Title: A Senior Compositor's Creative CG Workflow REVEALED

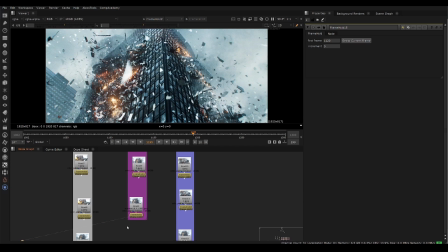15:05 I know I'm talking to more experienced people generally here, so I won't go too walkthrough on every single node,
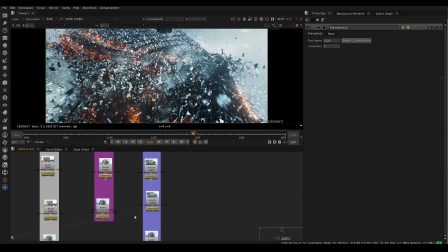15:11 but I guess if people want it, you can always reach out in the email. So this is, again, an earlier comp.
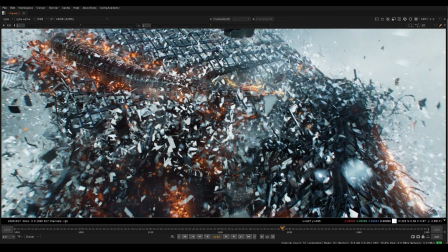15:17 Here's another example of contrast where you feel like you have all your elements here, but there's still just some things with the contrast that could be improved.
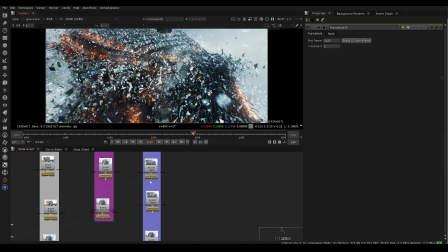15:25 It's just something about it. It feels a little bit cut out. it doesn't feel like it's sitting into the building and and things like that and sometimes it's really hard to know exactly what to do with an image especially after you've spent you know 50 hours on a composite or whatever you could easily spend especially without a
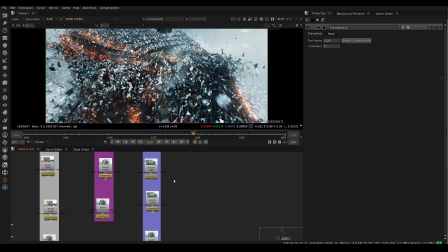15:41 render farm on this shot you can easily spend 100 hours doing this shot that's just a heads up like that's the kind of time that these these things take and that's very very normal i wouldn't expect less than a week of work on a shot like this in a studio they're going to go through many many iterations
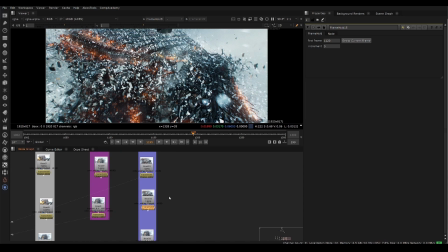15:58 so practicing that will and struggling through that will help so this is the general this was earlier
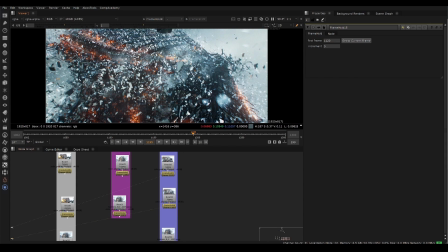16:05 pass i suppose and then this is starting to pull some of those deep
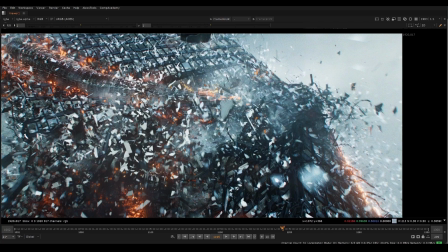16:10 elements back out towards the end so you can see just feels more integrated everything just sits together
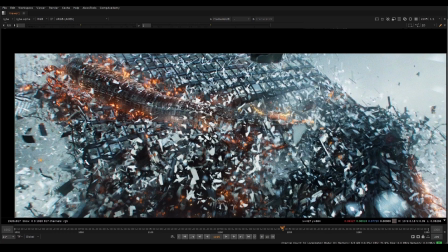16:14 it doesn't feel like so much like something is sitting on top you see how this just feels like
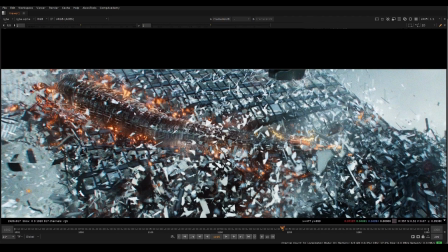16:19 Like there's something darker and maybe more dark and maybe more neutral on top of something more blue.
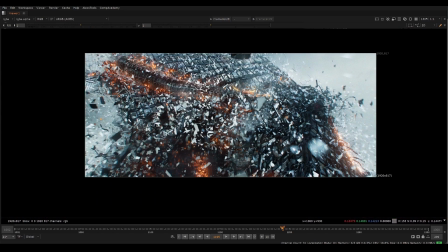16:25 And, you know, it just feels there's something missing here in the contrast.
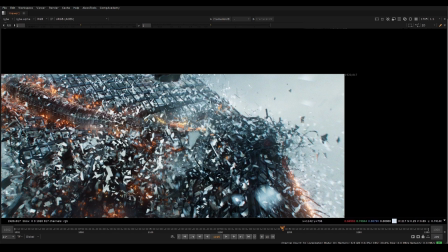16:29 The contrast is still kind of nice, but, you know, it feels more lifted back here, which is kind of nice because it's further up and there should be some more smoke and stuff.
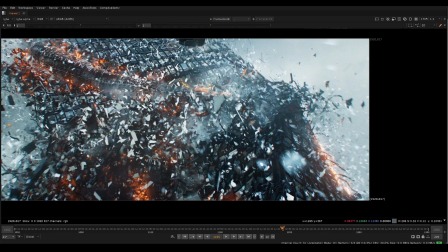16:35 But I think generally this version looks much better. You start to see like more little pockets of smoke.
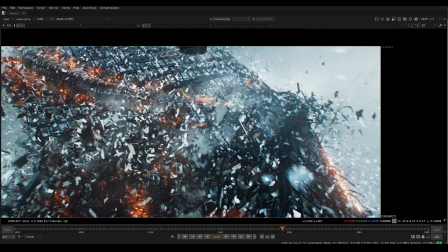16:42 You'd expect tons of dust in the air.
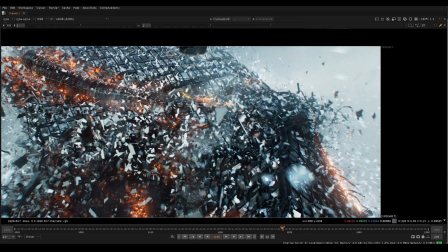16:44 Think about how many particles would be in the air from this huge thing happening. so making it more lifted towards the end makes a lot of sense and then this
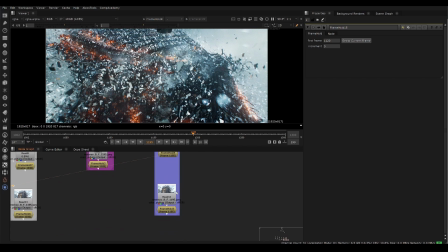16:52 is these this is the end comp here so let's just see this is one at one eight five this should be one one eight five as well i'm not sure why i think this might be a different frame so we'll just try to find the here so
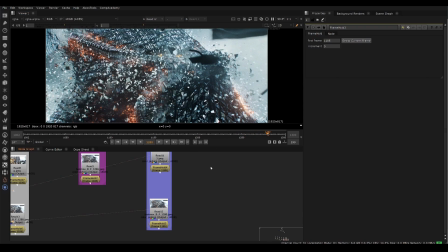17:08 this is the final comp and this was the other one so we'll just try to find it
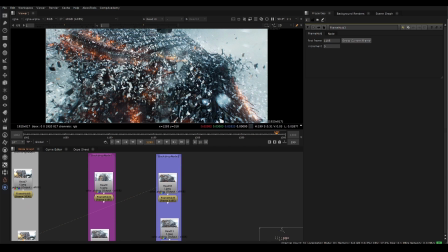17:16 yeah something like that so and then okay so here's first version probably not the first version by the way it's probably just somewhere where i rendered it but this was like a work in progress this is another work in progress working on the contrast but then there's one more thing we can do
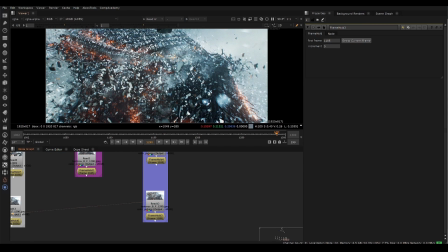17:31 and we can pop out the contrast that even more so look at the final version we want to make it feel we still want to keep that metallic feeling you know what i'm saying so
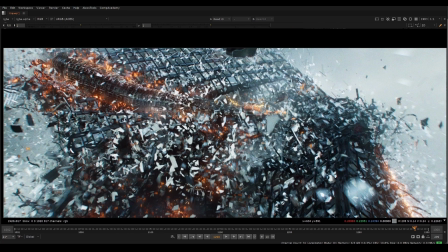17:38 uh we're it's it's all such subtle adjustments like pushing one thing forward and pushing one thing one thing back for example watch the building and watch the snake right now it feels like it's kind of inside or this isn't what's sticking out even though it's 3d
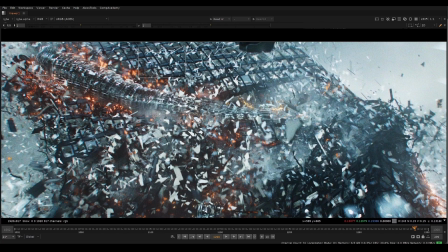17:52 so flipping the contrast you see how this building gets slightly darker and this gets much brighter with the specular and now it just starts to
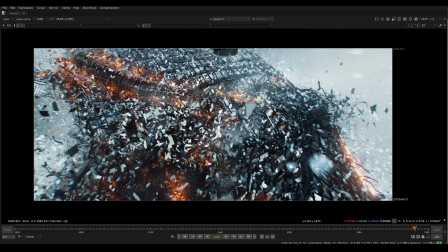18:00 feel more like a 3d metal shiny thing in there versus where it's very dark and also everything we get a little bit more
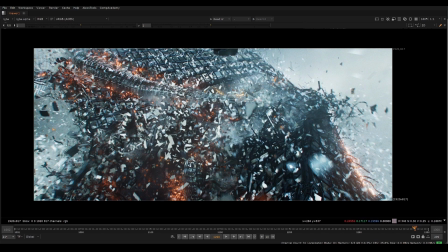18:07 dusty i pulled out the smoke a lot at the end on this side just because i thought the asymmetry and the contrast looked pretty cool as well so that's a
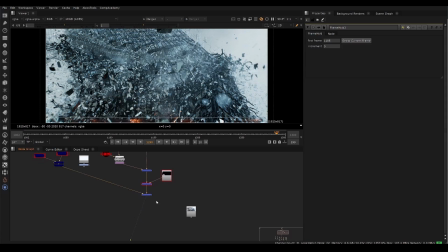18:15 pretty cool stuff and then we can look at the raw render so here's the raw render right lots of things we can do final comp lots of color grades lots of things we can do here so that's generally my thought process on how to develop these cg shots we're going to go in
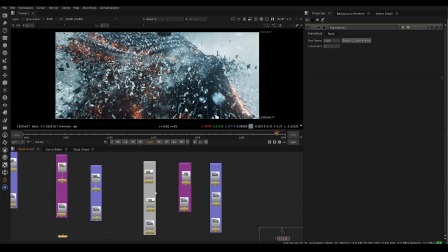18:30 much more detail on on specific techniques and things like that but hopefully that gives you a general overview of this type of composite it.